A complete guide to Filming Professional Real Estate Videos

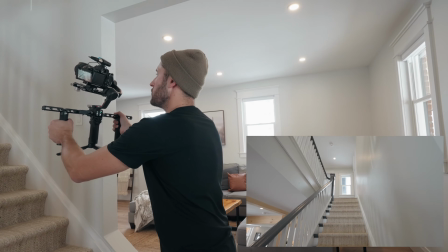1484s
And the way I'm going to showcase that is literally just movement in to out.
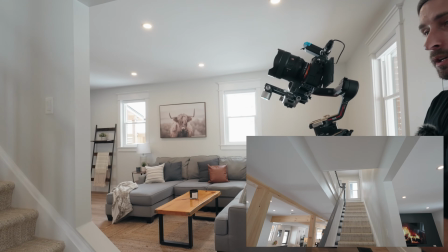1489s
Then that will show us that we're going from downstairs. Actually, I like this shot right here.
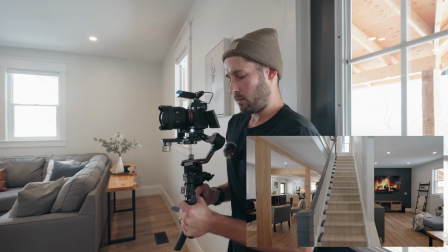1494s
That looks really nice. That'll happen a lot. I'm just looking through the camera and I see a shot that I like.
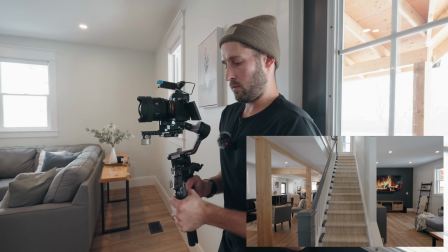1501s
So just because the stairs is right in the middle.
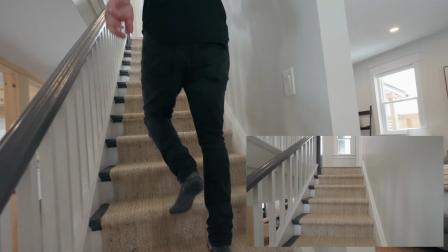1508s
There we go. All right, let's go up. Should I throw in your butt?
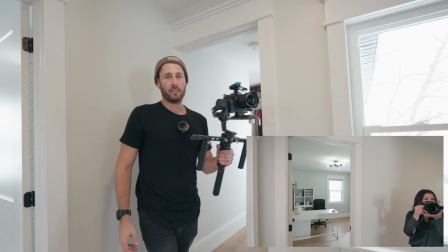1516s
Order of rooms. You can go stand over there if you want. Oh, aye, Captain.
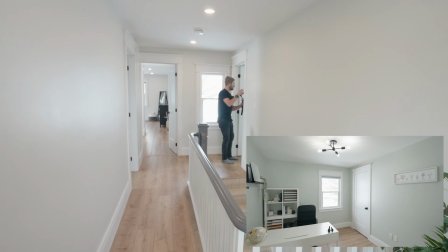1523s
Order of rooms you shoot does not matter. You can edit in the post. In post. So a bit overexposed here.
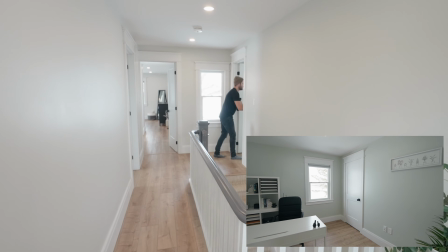1530s
I'm going to reduce that down. Again, same thing. I'm going in the room first and I want to come out to mimic that movement of walking into the room.
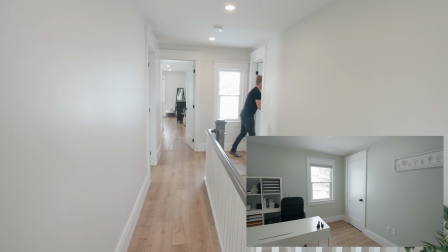1537s
It's going to get reversed in the edit and I might even speed ramp it.
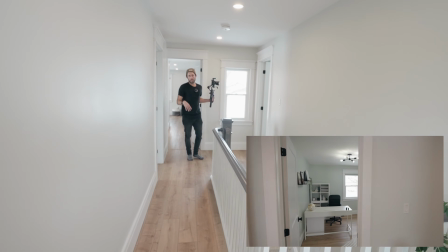1543s
That's one room done. Let's do this room.
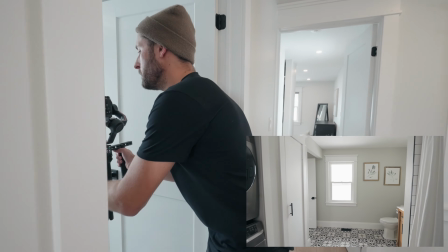1547s
I use auto white balance, much to a lot of people's distaste, but it works really well.
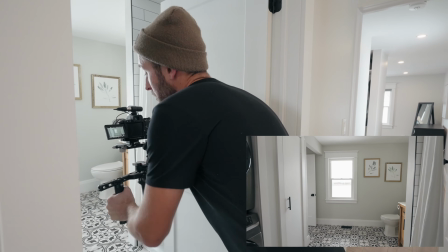1552s
I've never had an issue with it. I'm also shooting 10 bits, so if it was slightly off, I could fix it in post.
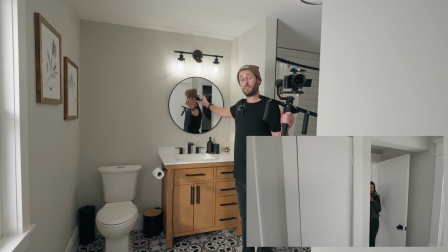1556s
Watch out for these. They're all over houses, and when you first start, you're gonna see yourself in them in the edit, and you don't want that.
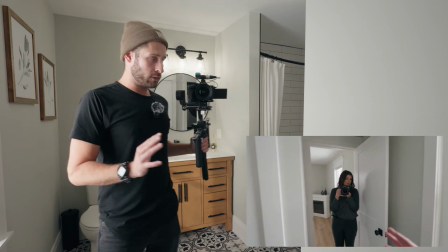1562s
Angles will become very difficult, especially for smaller bathrooms,
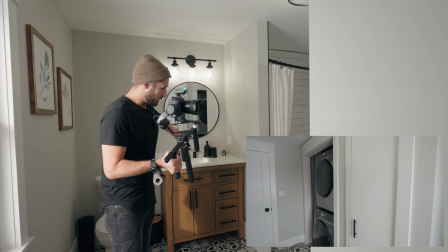1565s
but you cannot be in a mirror unless you wanna have to deal with cutting yourself out in the edit, which is way more work than you're gonna get paid to do.
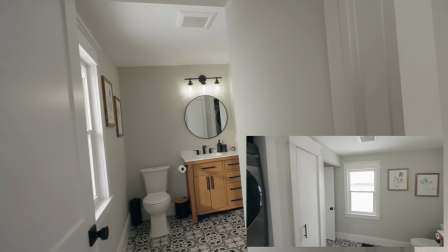1572s
Okay, let's do this room. Actually, I just noticed. So that was on the edge of the bath. Make sure those kinds of things aren't in shot.
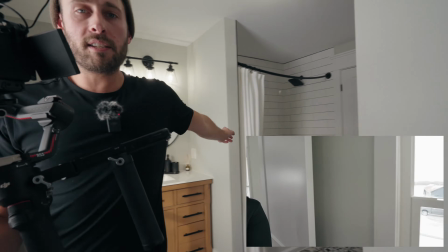1581s
So just put it in a cupboard, do whatever you want to do with it. Toilet seats as well, always down. Lights on, toilet seats always down.
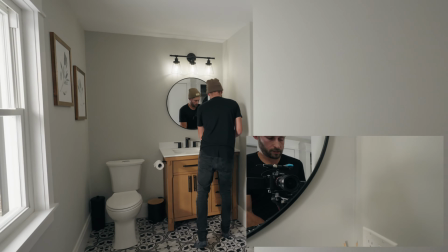1590s
And something else I just noticed here, that toilet paper looks pretty rough when it's just like that.
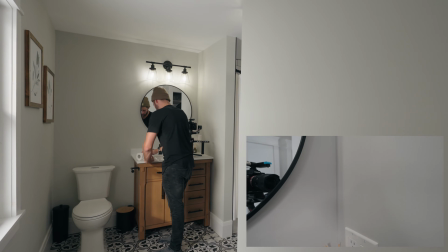1597s
So you can just fold it over or just cut it off nicely if you want to. Yes, those details matter.
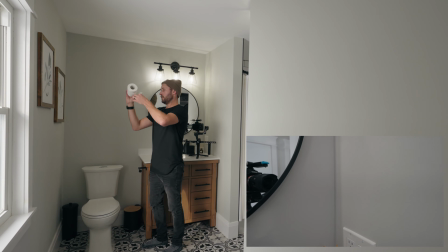1603s
I used to think they didn't. And well, the person filming right now changed my opinion on that, so.
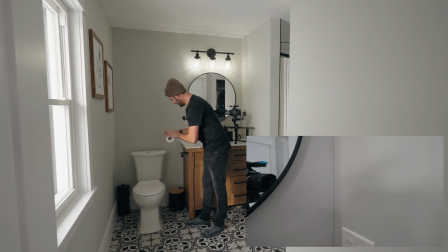1610s
Right? Yep. Little touches go a long way.
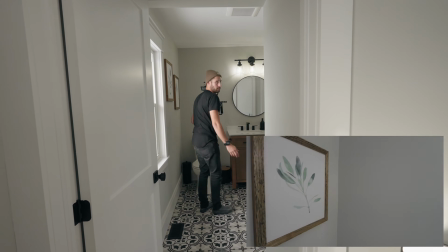1615s
They don't expect it, but it goes a long way. It, but it does go a long way, and it will get you another job.
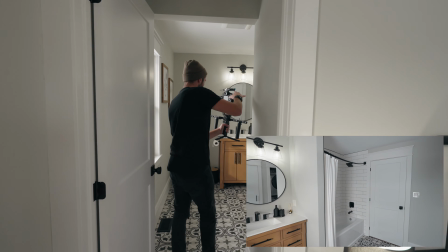1619s
Shows you care. Yeah. Okay.
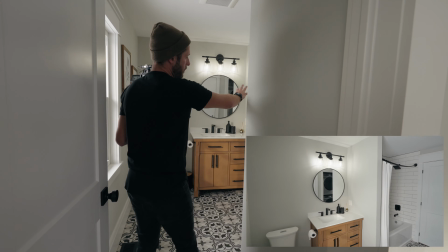1622s
All right, so normally I'd have the shower curtain closed in this case, but because of the nice tile, I want to keep it open, all right?
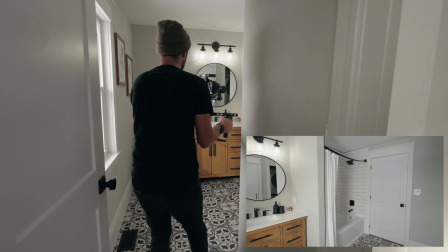1629s
Now watch that mirror there. You can see I'm not in it, but if I just moved a little bit this way, I am in it.
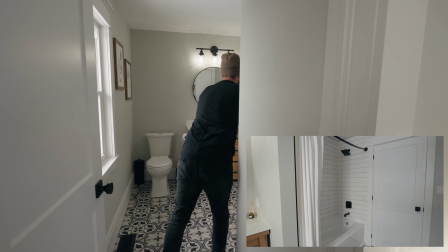1634s
So we're starting with the corner of the bathroom there, looking for that symmetry, and I'm coming back slowly.
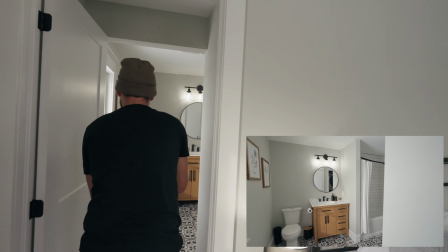1639s
I'm gonna come all the way backwards, so BTS filmer, watch out for me. Okay, one more.
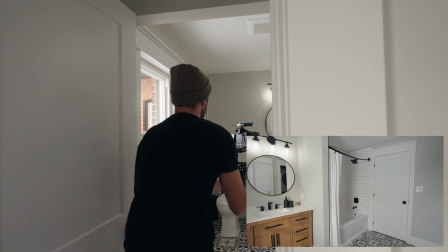1646s
Middle of that wall, coming back slowly, turning around the corner as I come backwards, and that's it.
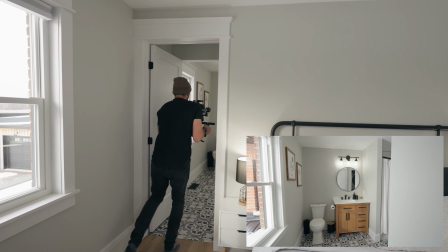1653s
Now I'll do one more little angle coming in this way. One angle this way to show the laundry in case you don't like the other angle.
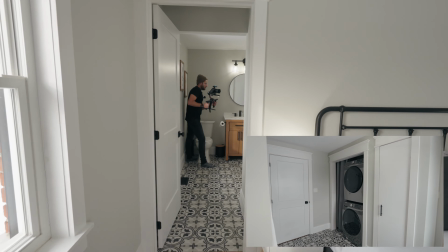1661s
Am I in it? That's okay, I can get you out. And that should do for the bathroom.
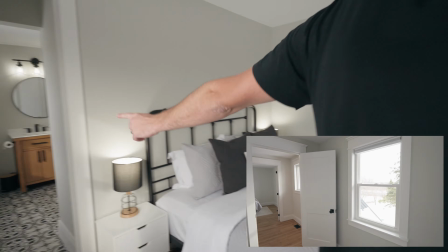1668s
Okay, we're going to do this room, and I'm going to leave that door open because I want that to show that that goes into the bathroom.
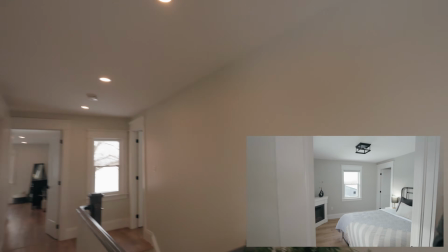1674s
Somehow I'll fix that in the edit and connect it so it makes sense. Using that as my center,
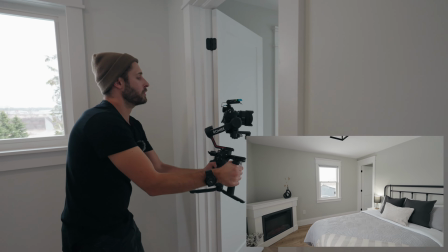1681s
coming back very slowly around the door frame, reverse in post, remember, out of the door.
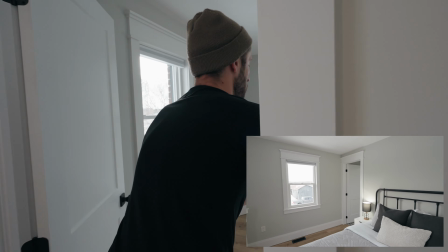1686s
We'll do one more. This home is staged very well.
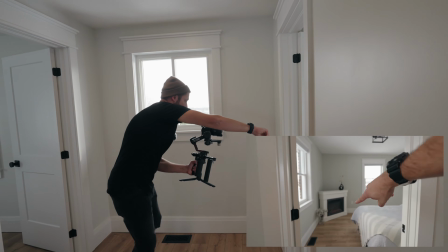1692s
Little details right here, like that fireplace being on, that's very important. Okay, this room.
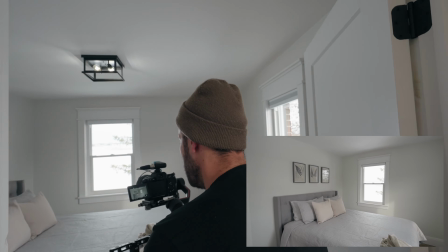1700s
We'll use the center of this window right here. I'm gonna come back very slowly around that door frame.
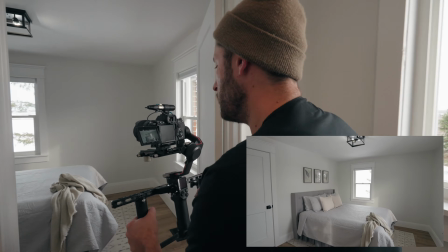1711s
One more. I always do two of everything just to be safe. You never know what you see on this little screen.
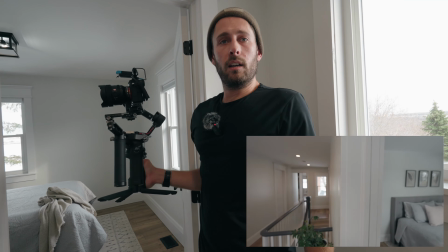1716s
It might be a lot worse on a bigger screen. Got. Let's, I gotta do the hallway.
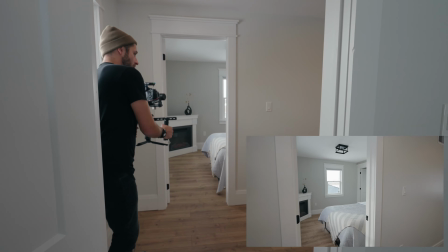1723s
So maybe I'll get you to go in this room here. So for this, it's gonna be hard to show. So I'm just gonna do a pan to show the whole hallway.
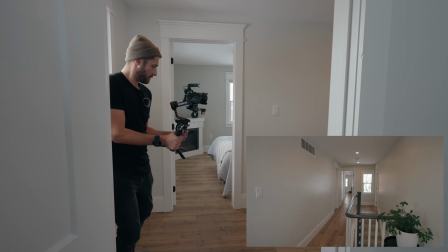1730s
Like that.